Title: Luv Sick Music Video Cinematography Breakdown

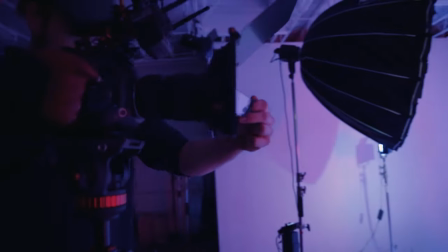[3:06]
So to loosen him up, we just played the track and we just wanted to have a couple of performance takes with Shawnee, just having fun in the studio so what we did is we used my two led panels they are gvm led panels
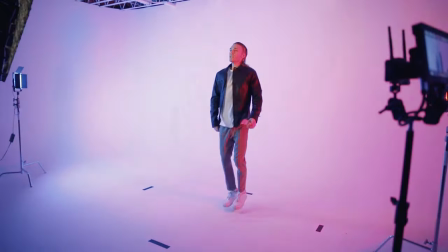[3:19]
so we set those towards the psych walls and so we had one on a
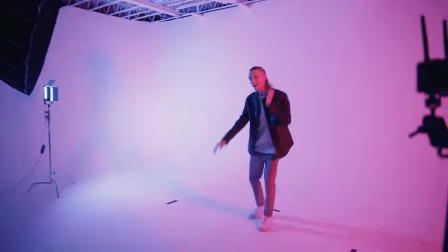[3:24]
blue hue and one on a magenta or purple and we had those shining on the walls so we've got this nice blue and purple spill
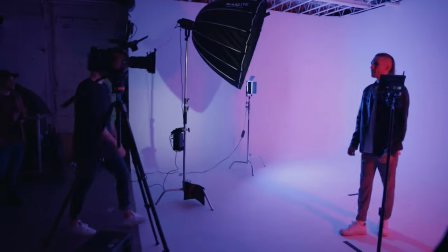[3:34]
on the back wall kind of giving us different color and a nice mood
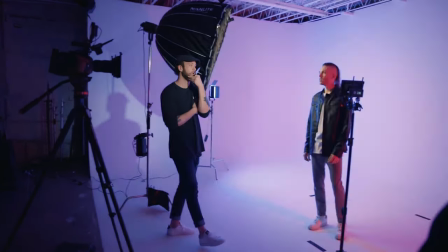[3:39]
for for the song rather than him just you know performing in front of a blank white sight wall like that's just boring as hell additionally what we used is we used my name light forza 200 which i'm using
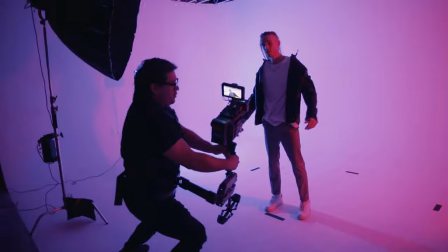[3:52]
right now and we had that set up with a parabolic softbox and then we
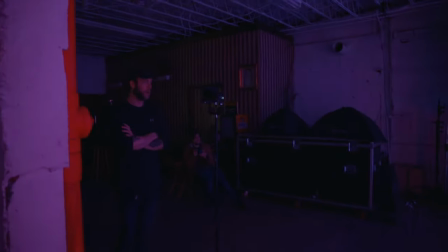[3:57]
set it to paparazzi modes we have this constant flashing effect again just to kind of match the high energy and the sporadicness of ones well the high energy of
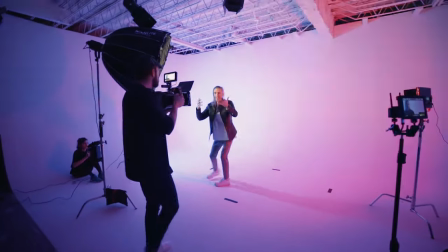[4:07]
the music and the song and the sporadicness of again one going through that that tough cycle with being well lovesick and heartbroken and then
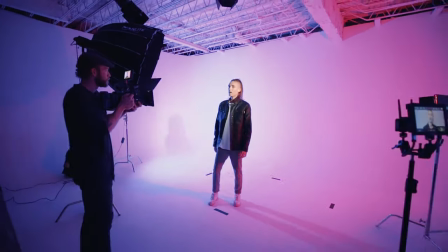[4:17]
additionally we also use the name light forza 60 B I threw a fresnel on there and I had my my good buddy herb actually just kind of rotate that and go feel off the song so to create some nice dynamic lighting this kind of spotlight effect on him.
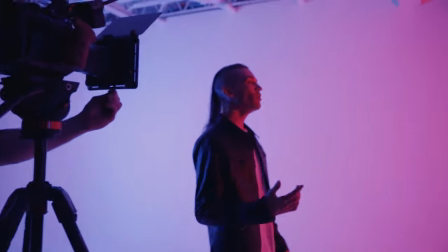[4:34]
I thought that was really, really cool. Additionally, we built off of this and we did a side profile look.
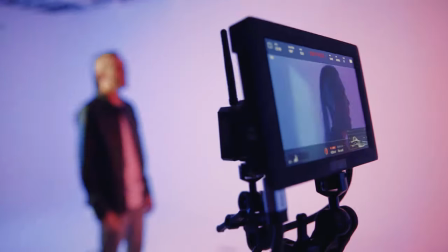[4:42]
So literally just turned him to the side and did a side profile look.
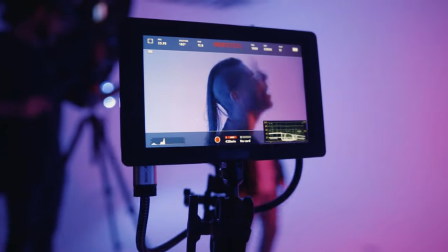[4:45]
Additionally, we did a couple takes where the camera was on tripod and we used Synpax split diopeters. Now, if you haven't seen already, I've got an incredible review video on these. I highly recommend you check it out or just go buy them.
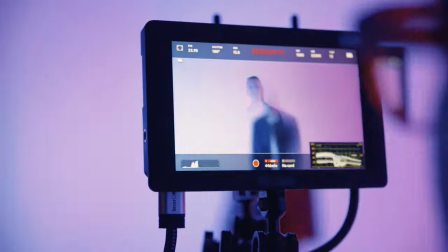[5:00]
They're freaking awesome.
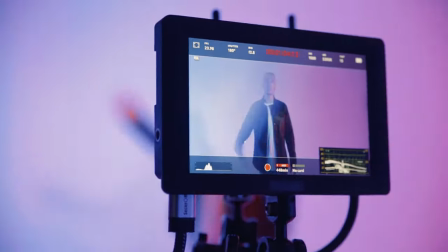[5:01]
But we use this to create some really really cool looks you're seeing a couple of them in the music video here it's just instances moments where again it's cluttered up it's you know causing I'll
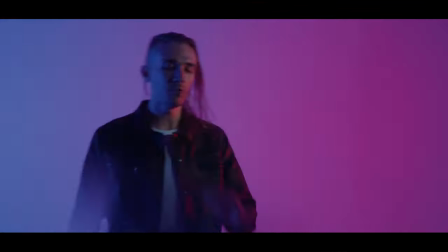[5:15]
just show you guys so we have this going in front of the the screen right and it's just causing weird refractions and reflections from the light and just impacting the way the lens takes in the image so we use that again enhance that hallucinogenic effect and feeling of of just being lost in these just sporadic set of thoughts and not knowing how to think or how to feel and so those
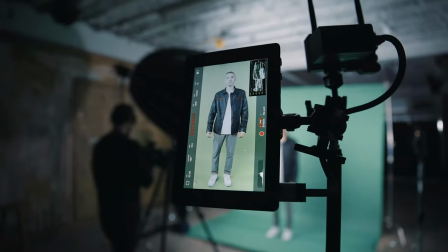[5:41]
were kind of the first kind of set of looks we did additionally we did do some green screen looks didn't really end up using much of it here in the video but we did shoot some stuff with him in front of the green screen there was some things where he wanted specific shots and looks for specific points in the song one was i got a devil on my shoulder said i'm getting colder so the devil would say said i'm getting colder but he'd point and say i got a devil on my shoulder so we filmed that in front of a green screen so we had
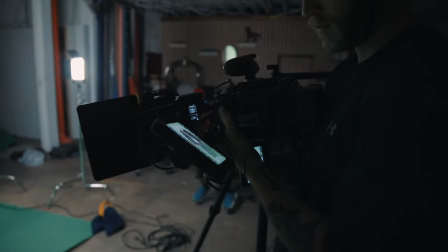[6:12]
an option of him pointing and having the devil version of himself appear on his shoulder and we also filmed one of him in front of a
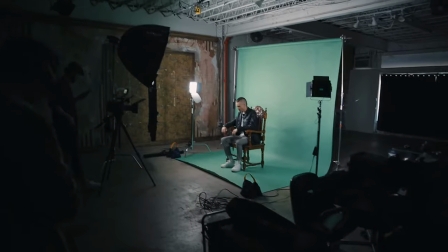[6:18]
like sitting on a throne chair and so we'd put an actual animated devil on his shoulder so those were kind of the options there.
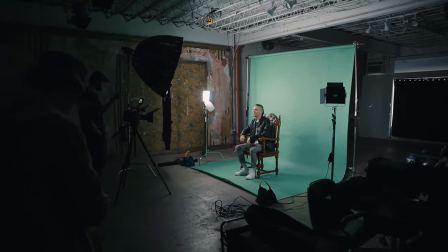[6:25]
Lighting setup, you know, we did the Forza 200, but we threw off the grid, so less shaped and controlled light, get more spill, more general light, because with green screen, we need to make sure everything is well lit, evenly lit, and clean, no shadows or anything like that, or you're going to screw yourself.
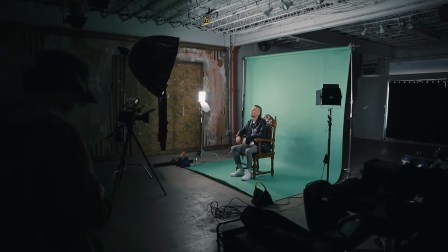[6:43]
So we did that for our key light on him. We did 60B for a bounce, just to give us some general extra ambient light. And then we also did the two GMV LED panels, pointed those a little, just had them sitting right behind him. So they're not hitting him, but instead they're hitting the wall, or excuse me, the seamless tear sheet. So really making sure we're lighting up that green wall extremely well.
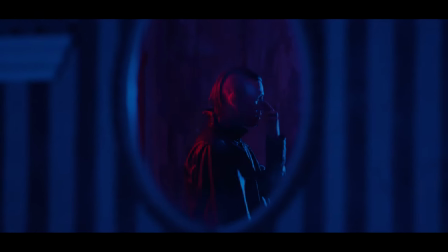[7:09]
This third look that we did was with the mirror and the wallpaper. And again, I wanted to do something that was different and just felt unique. And so what I did is I used a 70 to 200. So I was manually zooming from 70 to 200 and from 200 to 70 with my Tamron 70 to 200 F 2.8. Again, we used the GMV LEDs. So we had one behind him, one in front, one on red, the other on blue. And then we used the Forza 200 for a bit of key just to make sure he was well lit up. And that was it, guys. We pretty much just left that setup right where it was with the green screen we just kind of flipped the lights and moved them around a little bit just based on the where the position of the seamless tear sheet and green screen and lights were and so after the studio we headed over
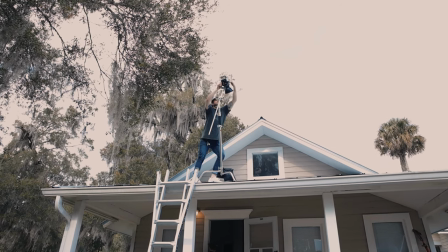[7:57]
to shawnee's place to get our next set of looks we had two looks planned at his house and based on the location scout there was one look i was dead set on we had to get and that was utilizing his window so he had some beautiful windows up in the top of his
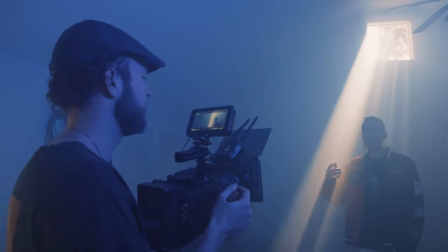[8:12]
place, small like studio apartment, but also kind of like a house or what's called like a bungalow, I guess, something like that. Anyways, he had these beautiful windows up in the top, one on each side.
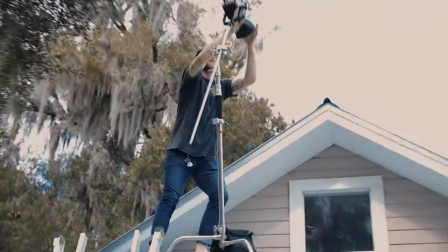[8:26]
So depending upon when the sun was hitting in the day, you know, we were going to use the one in the back or the one in the front.
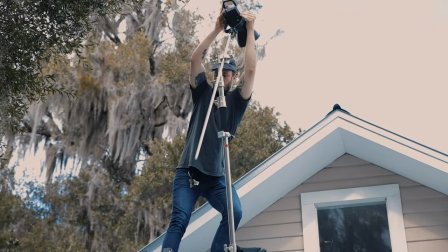[8:33]
We used the one in the front because that's where the sun was coming from. So we had a nice motivating light coming through however we had a bunch of clouds it was it was a relatively cloudy day and so um
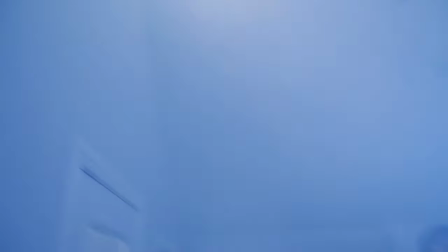[8:44]
we didn't want to sit and just have to solely rely on the sun alone so what we did is uh we got a ladder and i got
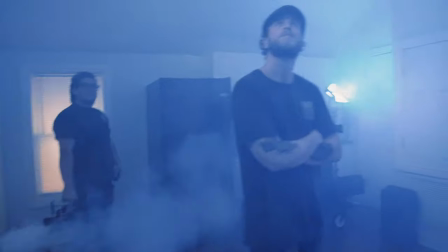[8:51]
up on top of the roof um maybe not the safest thing probably could have used safety harness or whatever but you know gotta risk it get the biscuit so i got up on the roof and set up a c-stand we used a bunch of sandbags and i threw on top of that
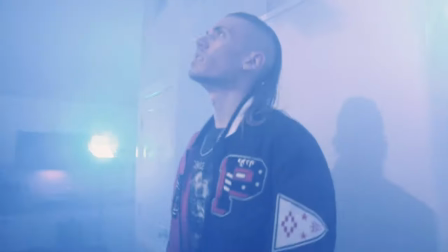[9:03]
the forza 300 um with a bow and mount so we could
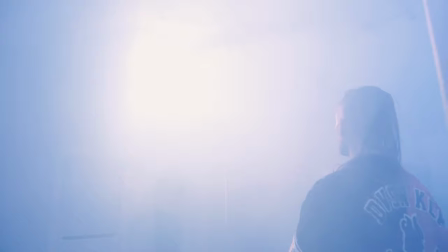[9:07]
blast some light through there dim was set to a hundred daylight balance
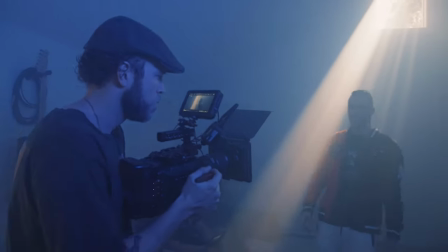[9:13]
and so we use that as well as the sunlight to bleed through and help create that light ray so now we have the lighting covered in this space now in order to bring that light out what we need is we need particles in the air we need something to showcase the density and atmosphere so that light streak can be brought out so we closed the door and we pumped in a ton of haze and there you go you got a beautiful light ray now as for the rest of the lighting we just used the two gmv panels set those to a blue hue and just pointed those towards
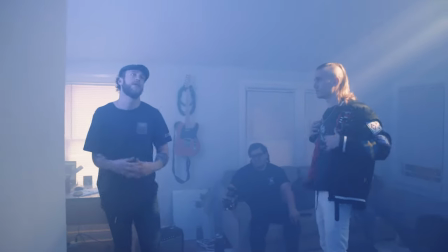[9:45]
the the walls and the ceiling so to spill and fill the space with just this dark blue hue again we want moody looks intimate dark color and tonality um and so that's how we kind of set that up no key light in there you know i really wanted to to go off of the backlight alone in
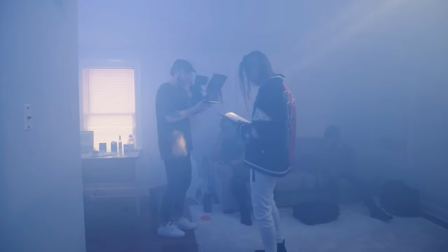[10:01]
this you can take something from so simple and basic and boring to instantly making it captivating just by using backlight.
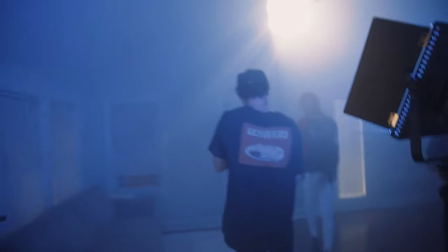[10:09]
It's one of the most common techniques with lighting you will see, especially in the film industry. Go watch some films. The next look at his place, this was kind of just a filler. You know, we wanted to get something else that was a bit different, a bit unique.
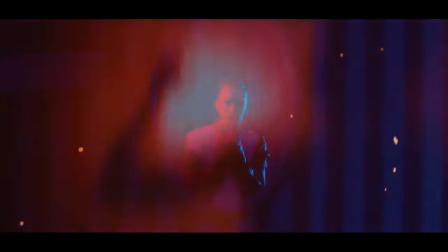[10:23]
And for this shot specifically, I had no idea how we were really going to use it or implement it into the video. I just, I knew it was something that I'd been really wanting to try and test out and see if I could use.
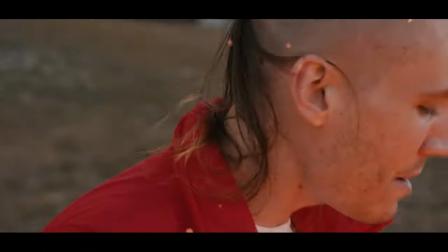[10:35]
And, and I think overall, I knew that it was going to match again, the mood intensity of this video,
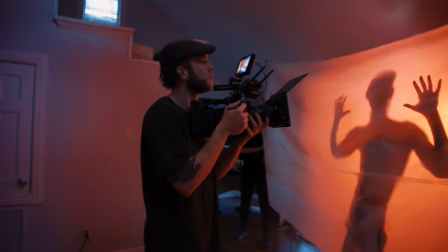[10:42]
high energy, sporadic, fast, ambitious, moody, uh, confusing. Um, and so, you know, again, with your scene, uh, with the B roll, what is this? What the hell is going on? You know, I can't really tell you.